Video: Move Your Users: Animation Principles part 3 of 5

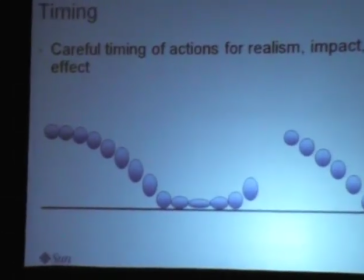(0:00)
takes a lot of time to rebound. It's also probably something made out of very squishy material.
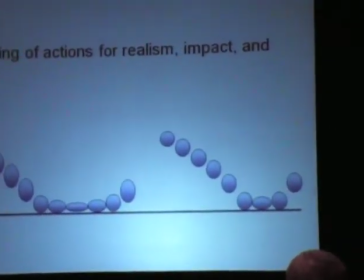(0:05)
On the other hand, on the right side, we have something that falls more quickly, barely compresses and rebounds almost immediately.
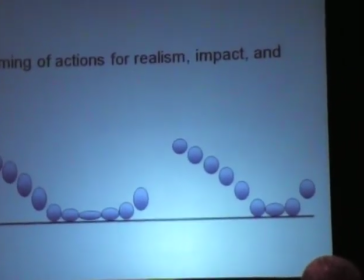(0:11)
So it's probably something that's very heavy and very solid, like not flexible at all.
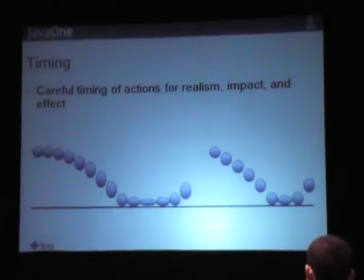(0:16)
So this is a very simple example with a bouncing ball, but the same can be applied to any animation. You know, how many frames do you use to make your character turn around? How many frames do you use for your character to start looking at something that's happening in the scene? So if if your character takes 1 frame to look from here to there, maybe he's surprised because something is happening, something really weird. If he takes 10 frames, maybe he's suspicious, or maybe he's looking for something. So the timing is very, very important, and this is probably one of the key things that you'll have to take out of this session. It's all about the timing. Exaggeration. I mentioned this one before.
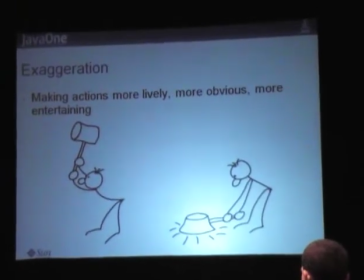(0:56)
It's so important in cartoons to exaggerate actions because you have so few elements in which to convey an idea.
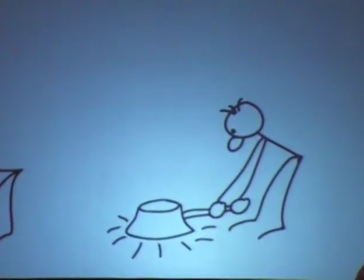(1:03)
You have one character on the screen, you have one action occurring, you have maybe just black and white lines, and you need to make it very clear what's going on. So most of the actions in cartoons in particular are totally exaggerated. So you can even be exaggerating to the point of non-realism. So usually, the last time I picked up a hammer that looked like that and banged it on the ground, it didn't actually change shape. But we accept this. We accept this exaggeration over on the right where you bang it so hard down on the ground that it's actually going to squish out and make those little impact lines on the bottom there. It's something that we accept in cartoons and which helps in cartoons because it conveys the action that not did he just swing the hammer down, but he banged it so hard down that it actually morphed a little bit at the end, just a little bit of squishing behavior down there. Very key in cartoons overall to just exaggerate the action so that it's fun and it's funny, and this is part of the point of cartoons, but it's also clear, right? This goes hand in hand with anticipation. You have to make the action very clear to the viewer because otherwise something's going to happen and they're not going to get it and they're going to walk out of your cartoon and never go to another. And also, interestingly, this is something that's used a lot in actual live action movies. And we mostly don't pay attention to that because we get used to it or because we just want to be fooled. But if you think about mostly action movies where when they shoot a bullet at someone, that someone like flies back in the air by like 30 feet, or when you have 2 cars crashing in each other, one of them like just jumps in the air while the other is exploding. That's exaggeration. And it's just to make things more fun. They just push the realism like way too far, but it doesn't matter because we enjoy it. Or how about one of my favorite is like the romantic comedy movies back in the 50s and 60s, and when they flash on the woman when she's supposed to be looking very beautiful and loving, it goes into soft focus. Now, I don't know, my eyes are getting bad, but I've never seen my wife actually go into soft focus right before me. Dude, you don't love your wife.
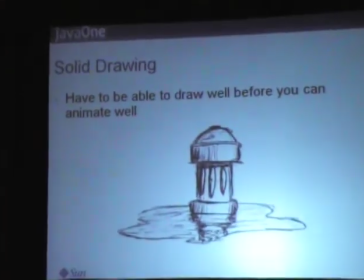(3:07)
I love this drawing. It's awesome. Where's the dog? It's not the dog. The fire hydrant is leaking.
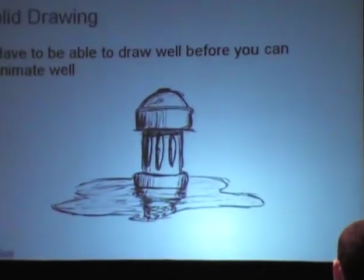(3:13)
I think the dog was leaking. Fire hydrant just happened to be in the way. Hey, next time we should have a survey in the audience to know what people are thinking about this drawing.
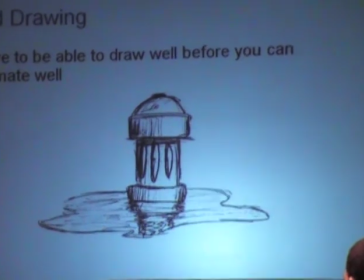(3:21)
How many people think it was a dog? You guys are sick. Anyway, so that drawing is actually a counter example of what the sawing drawing is all about. The idea here is that obviously, if you're creating cartoons and animations in cartoons, you have to be a good drawer. But you have to be a good drawer in a certain way. You have to be able to represent the same character at different angles.
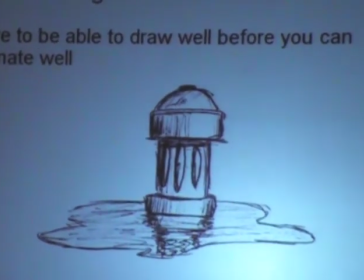(3:47)
You have to be able to conserve the volume when the character is moving. You have to be able to draw a character in very flexible positions.
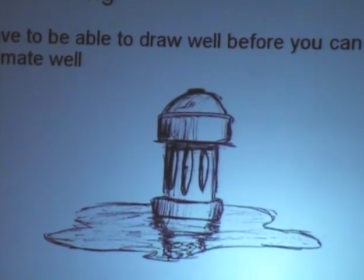(3:55)
What doesn't matter is your ability to be basically an artist.